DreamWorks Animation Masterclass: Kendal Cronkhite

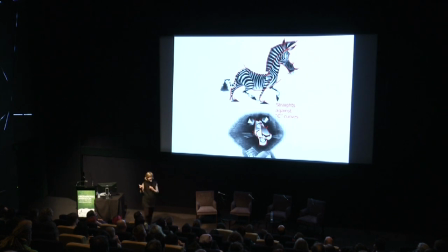8:11 And what happens when you connect a curve to a curve, instead of a snaky S shape or a straight to a curve is you get these hard transition points and sometimes really hard points.
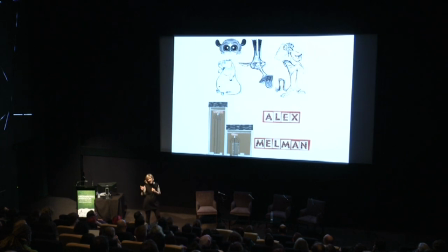8:23 And you'll see when we went to our sculpts how those transition points become really hard edges. So, you know, Alex the lion has a curved back of the arm and a straight front of the arm,
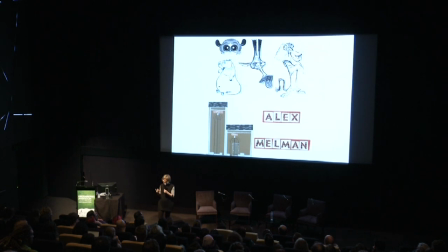8:38 and where that meets is a hard edge, almost like Gumby in a way. and we went back and forth a lot. Do we round those out? Do we soften it? Is it going to work? When he twists his arm, is it going to look like a plasticine gumby arm twisting?
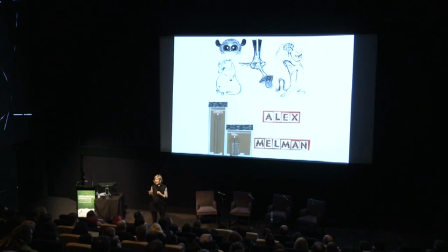8:53 And we decided to keep it in, and it really works well, and yes, you do get some of that, but it's all part of the look of Madagascar. The other thing was extreme proportion. The reason that that's really important to Madagascar is extreme proportion is funny.
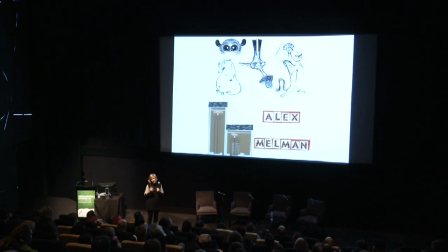9:11 It looks funny. So big, round, crazy eyes on a long snout on Melman the giraffe with big teeth at the end is not only funny, but slightly neurotic looking, which really suits his personality. Alex, when we first read the script, was incredibly vain. So he has a huge head and talks a lot with his hands, so huge hands as well. Gloria was sort of the grounded mother of the group. but she's a very big body with tiny little hands and feet. So all that also carried through to the world, as you can see, just even in the zoo enclosures. That extreme proportion we really wanted to build into the movie for comedy.
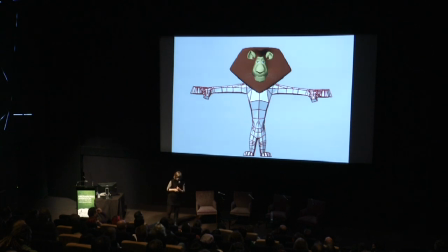9:57 So everything from the design of the characters through to how they moved was all part of the plan. And this is where the collaboration came in with our team, with our rigors and animators.
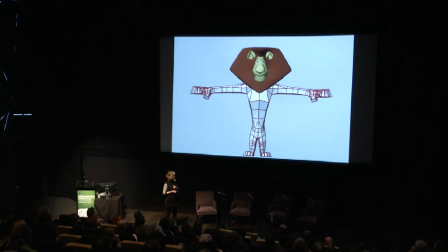10:11 It was so vital to the success of this thing. And like I said, Shrek had bones and muscles. And they had to totally rethink how we built our characters. And really what they came up with was a series of rubber bands.
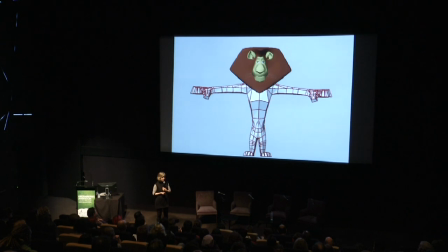10:26 That's all that these characters are made up of. So that they can squash and stretch in all kinds of crazy ways. And it doesn't break the rig. and that you know that was back in 2003 or 4 that we were doing that and it was really new and exciting when we first start when we first saw the facial animation test of Alex that was kind of the come to Jesus moment where is this really gonna work is he gonna look like he's breaking all over the place and we really pushed him and it was really one of those aha moments we just all stood around that monitor going, wow, it's working, I can't believe it, and worked not only great, but we even pushed it farther because it was so much fun.
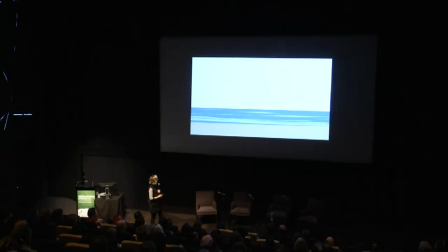11:18 Martin! Hey! I'm going to kill you! Hold up! Whoa! You come here! Whoa! Don't run away from me! Come back here! Can you keep running? I'm going to just kill you! Martin!
Yeah, so that's just an example of what we could do, which we couldn't really do before.
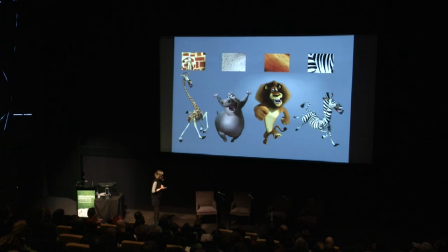11:33 So one of the rules that also came out of this was that our characters had stylized shape. Their graphic patterning, like Marty's stripes, which are basically boomerangs, the graphic patterning was stylized on our characters.
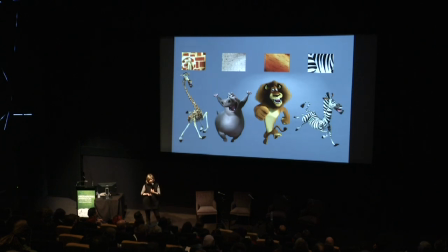11:48 And then the surface treatment felt real. So they really feel like they have real fur, even though it's really groomed and clean. They really have real eyes and wet mouths and hoof material on their hooves. but the graphics and the outward kind of shape was going to maintain a very graphic point of view.